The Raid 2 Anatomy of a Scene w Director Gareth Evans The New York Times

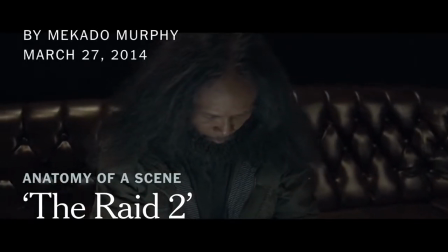[0:06]
My name is Garth Evans. I'm the writer-director of The Raid 2.
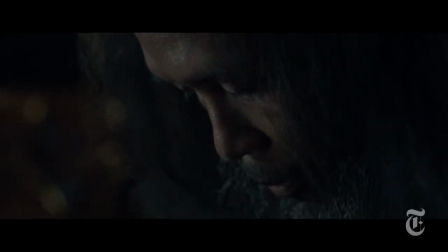[0:11]
So this scene is about an ambush in a nightclub and we established earlier on in a conversation that it's a jam-packed, busy nightclub with a lot of people.
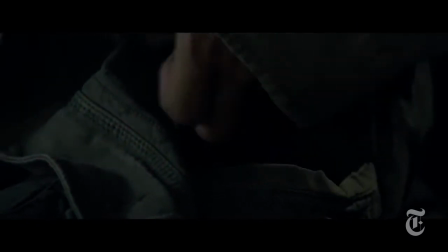[0:20]
And this guy is a hitman who's fallen on tough times and has since led the life of a vagabond.
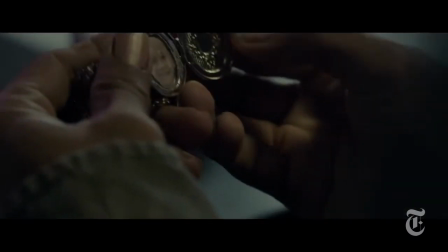[0:28]
But he's still a loyal assassin to his boss then.
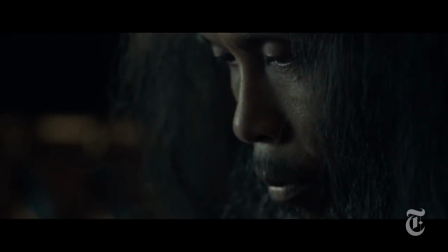[0:31]
And so what I wanted to do was establish this kind of like almost an absurd moment here where as he's looking at this photograph of his son,
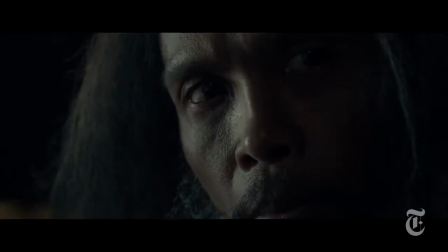[0:40]
he gets lost and then realizes like suddenly out of the blue that this entire nightclub that was once like busy and full of life is now
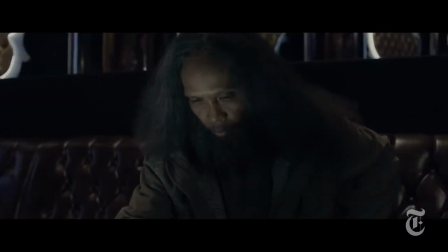[0:47]
completely empty and it's all part of this ambush and this attempt on his life.
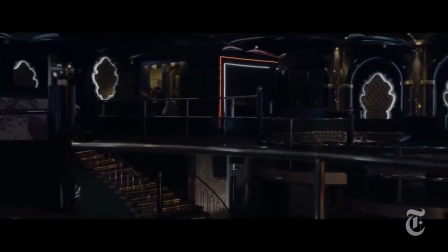[0:52]
Now, obviously, the idea of doing that kind of straight cut from the busy life of the nightclub and the music and then just cutting it straight to silence,
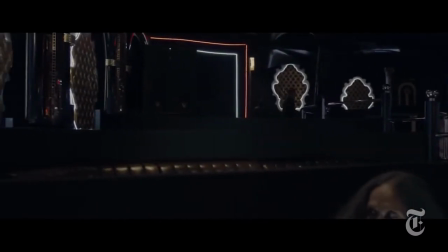[0:59]
on a realistic level, okay, this is not logical,
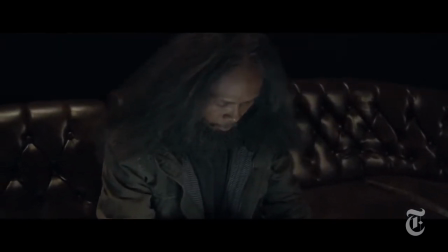[1:02]
but I just love the idea of that change of visual and audio landscape to give you that feeling of this inevitable sort of tragedy is about to happen.
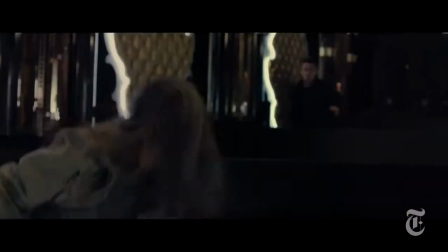[1:11]
So this actor is Yayan Rukhian.
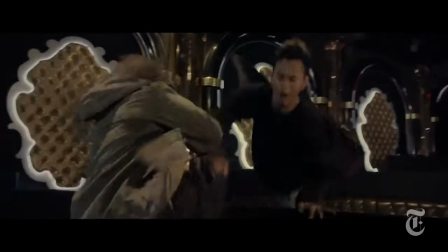[1:13]
He's been a martial artist, he's worked with us since the first film Maranto up until now, and he's playing Precoso in this after playing Mad Dog in the first movie.
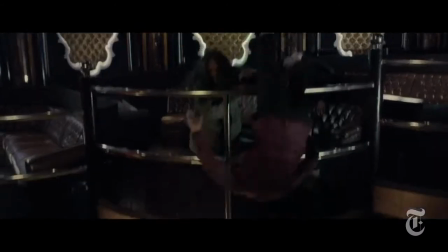[1:21]
Now this fight scene there, it was very much, we designed the fight scene a long time ago, but then we started to adapt as we found the location.
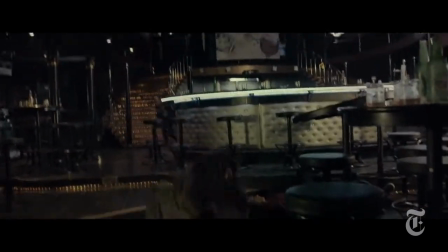[1:29]
Because this nightclub, as you can see now, has this very interesting sort of like tiered structure into the balcony.
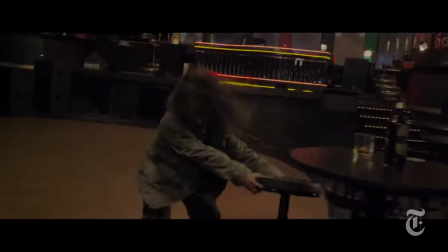[1:34]
And one of the things I'm always fascinated with fight sequences and action sequences is that idea of being able to give the audience a sense of geographical space.
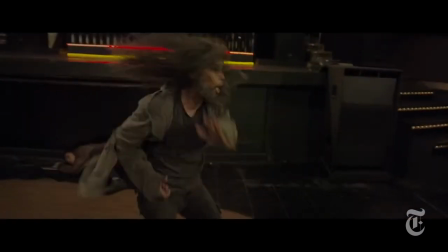[1:40]
That's why we always tend to kind of, you know, show these wider areas of the landscape first, so we can get a sense of the geography of it and know where each place leads,
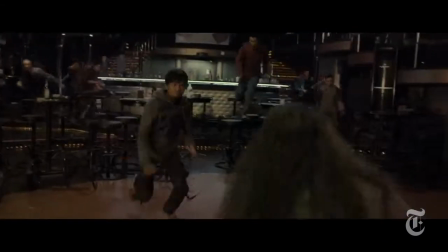[1:48]
and to know when to come in close tight and then when to just jump back out wide again so that we get a sense of where he is.
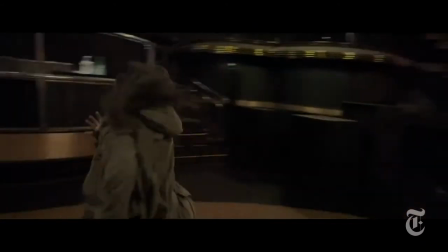[1:55]
Basically a lot of action films these days they tend to hide their choreography.
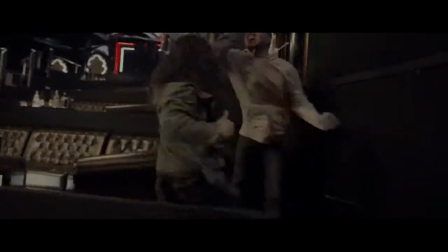[1:58]
I prefer wider shots, roaming shots, things we can have a certain amount of energy and momentum on so that you feel and you see pretty much everything.